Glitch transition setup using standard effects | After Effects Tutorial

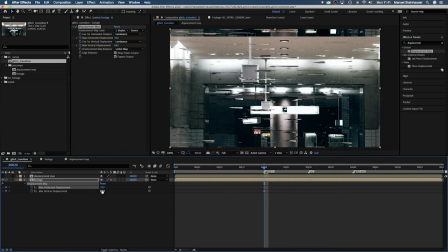4:07 Horizontal displacement is around 70, vertical displacement around 20.
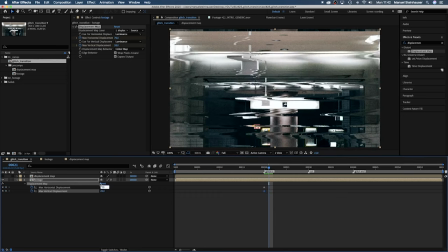4:12 Then one frame later, let's set them to 1500 and 315.
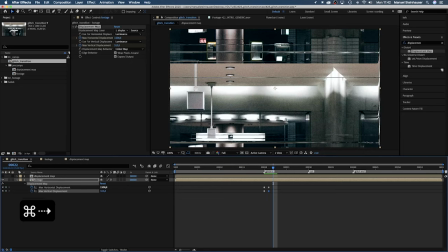4:20 Then at 24 frames, we set them to 520.
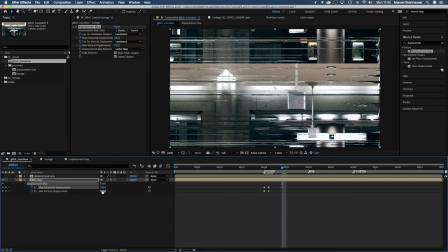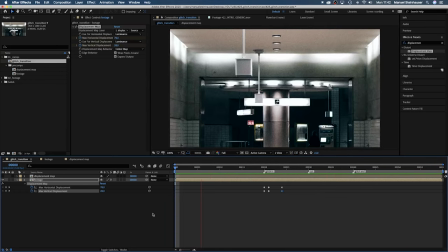4:31 Let's have a look. These values are kind of random, important is, the animation has a nice flow.
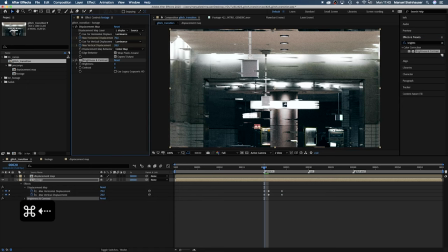4:39 Let's add brightness and contrast. Set them to 0 at 19 frames, then at 20 frames, let's set them both to 100.
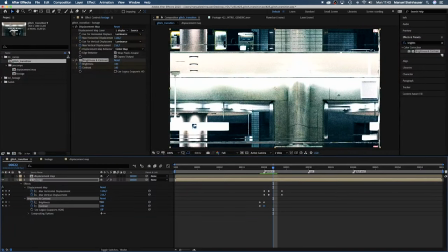4:50 Then at 22 frames, let's get dark and set the brightness to minus 125. Then at 24 frames, back to 100.
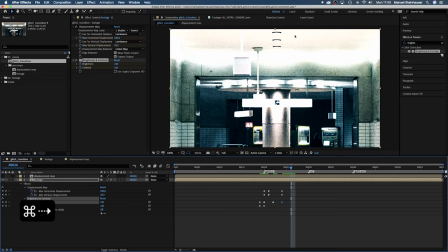5:02 Then at 26 frames, both to 0.
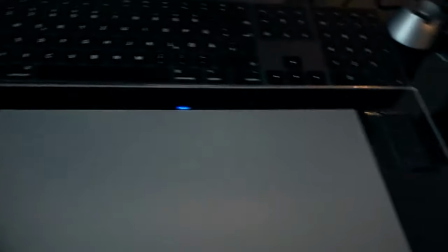5:09 Now we need more color.
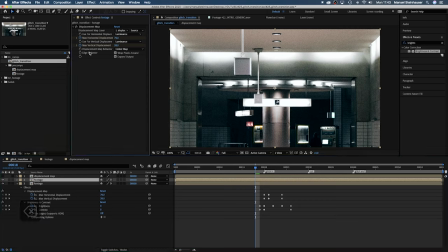5:11 We duplicate the footage layer, then delete the brightness and contrast effect, press U and delete these keyframes as well. Then link the max horizontal and vertical displacement to the corresponding properties of the layer below. Meaning we only have to set the keyframes once for both effects. Now let's add a glow. settings are fine.
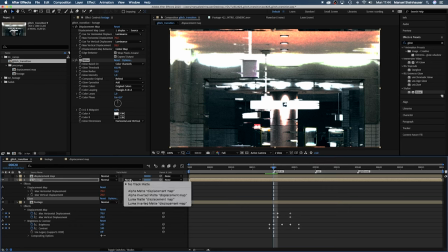5:31 We want the glow on the actual glitches not on the whole picture so we use the displacement map as a luma track map for the top footage layer.
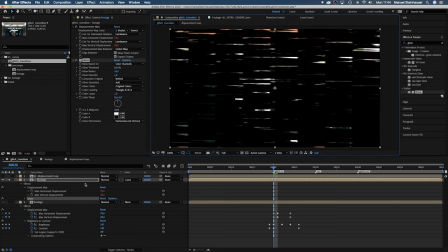5:39 Just checking, awesome.
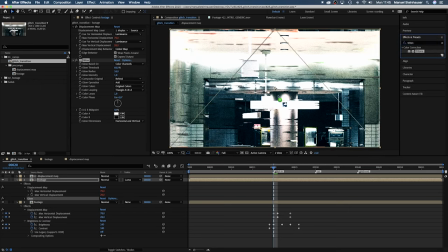5:44 Then let's add a tritone. I hope I pronounced that right. And set the colors.
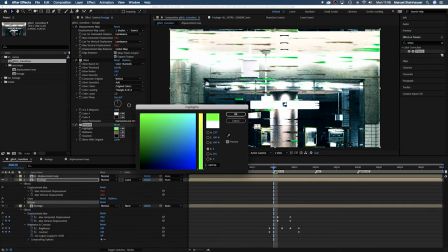5:50 I chose a green red blue combination.
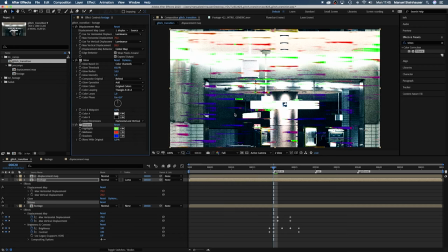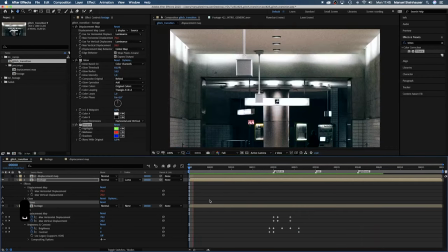6:03 First part is done. Back to our displacement map. Let's animate the second glitch.
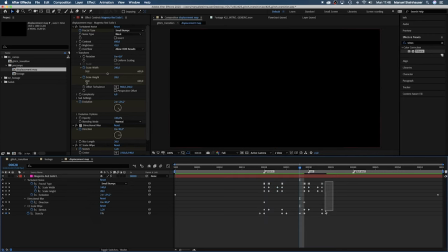6:08 First of all let's duplicate these keyframes by selecting them and pressing command C and then command V. Then move the end one frame to the right to make it a bit longer. We want to be as effective as possible so I think to copy and paste keyframes and then change some of the settings is a great way.
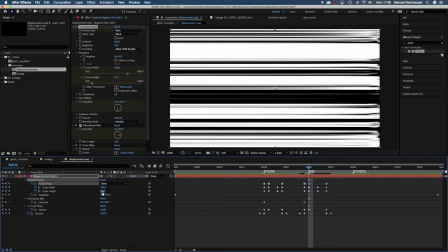6:21 Let's set the stretch to 6 here at the beginning. Then move one frame to the right and set the fractal type to basic.
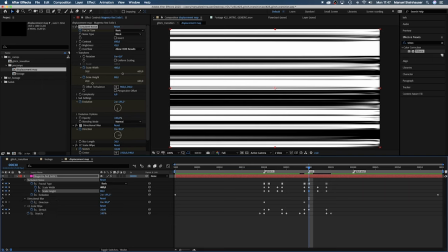6:27 Set the scale width to around 400, the height to around 80. Let's change the blur direction to 180 degrees.
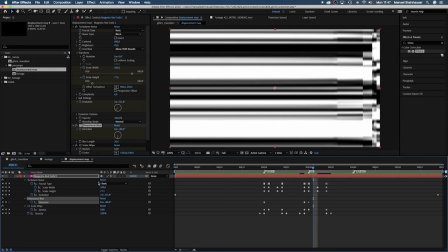6:35 We want a full screen glitch here to hide the cut. At 31 frames, let's set the fractal type to subscale.
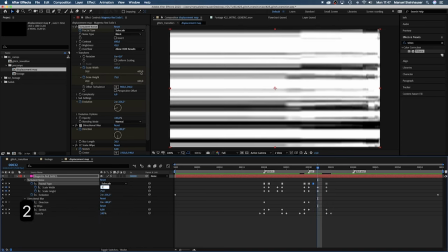6:41 One frame later, let's set the scale width to 2800 and the height to around 200.
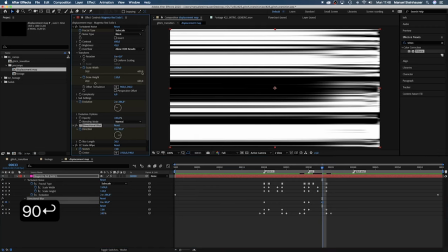6:48 One frame later, let's set the blur direction back to 90 degrees. Finally, let's move to 38 frames and copy the first glitch.
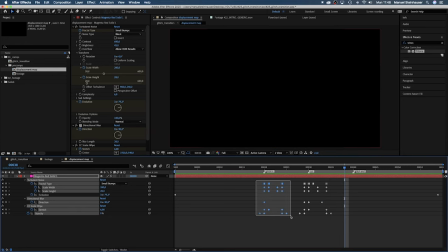6:55 Delete the last row to make it shorter.
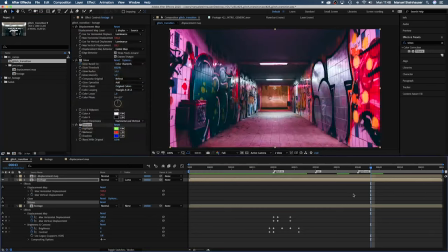7:09 Back to the main comp. We quickly need to copy and adjust the keyframes here.
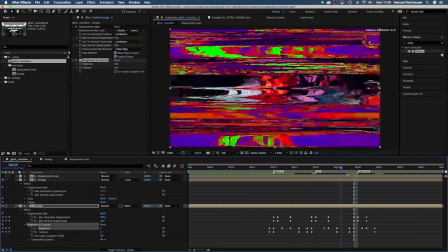7:13 It's moving some keyframes are framed to the left or right and changing some keyframe values so that it feels more random.
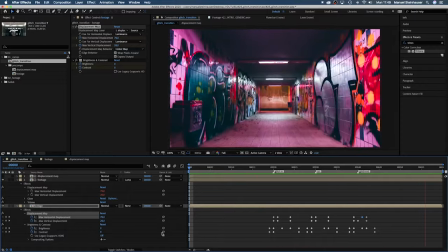7:19 Speaking of random. All keyframes values in this tutorial are kind of random and very much up to personal taste.
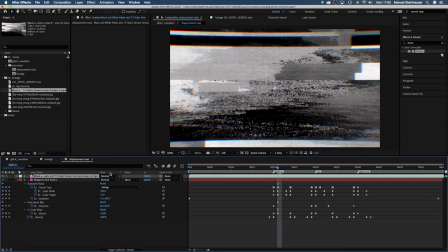7:24 I added this video I got from Vimeo stock to the displacement map, set the blending mode to silhouette luma which adds a lot of pixels and dust detail to the glitches.
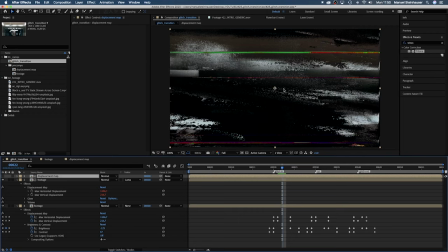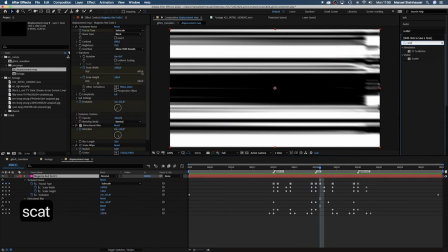7:38 You could also add scatter for example to add more dust.
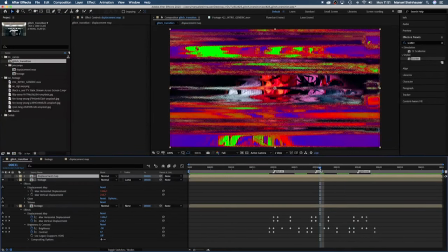7:44 I guess it's time for you to play around for a while. Like I did before recording this, you'll get some crazy results.
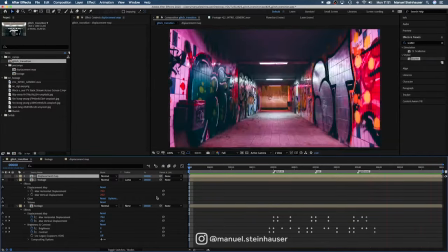7:53 On the left side I've added some videos you might like. Subscribe to my channel on the right side and ring the bell if you want to know exactly when the next video is coming out.
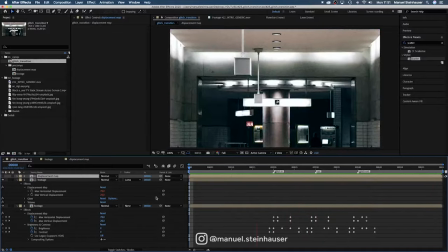8:03 Thanks so much for watching. Hope that tutorial was useful for you all. See you next time guys. Bye!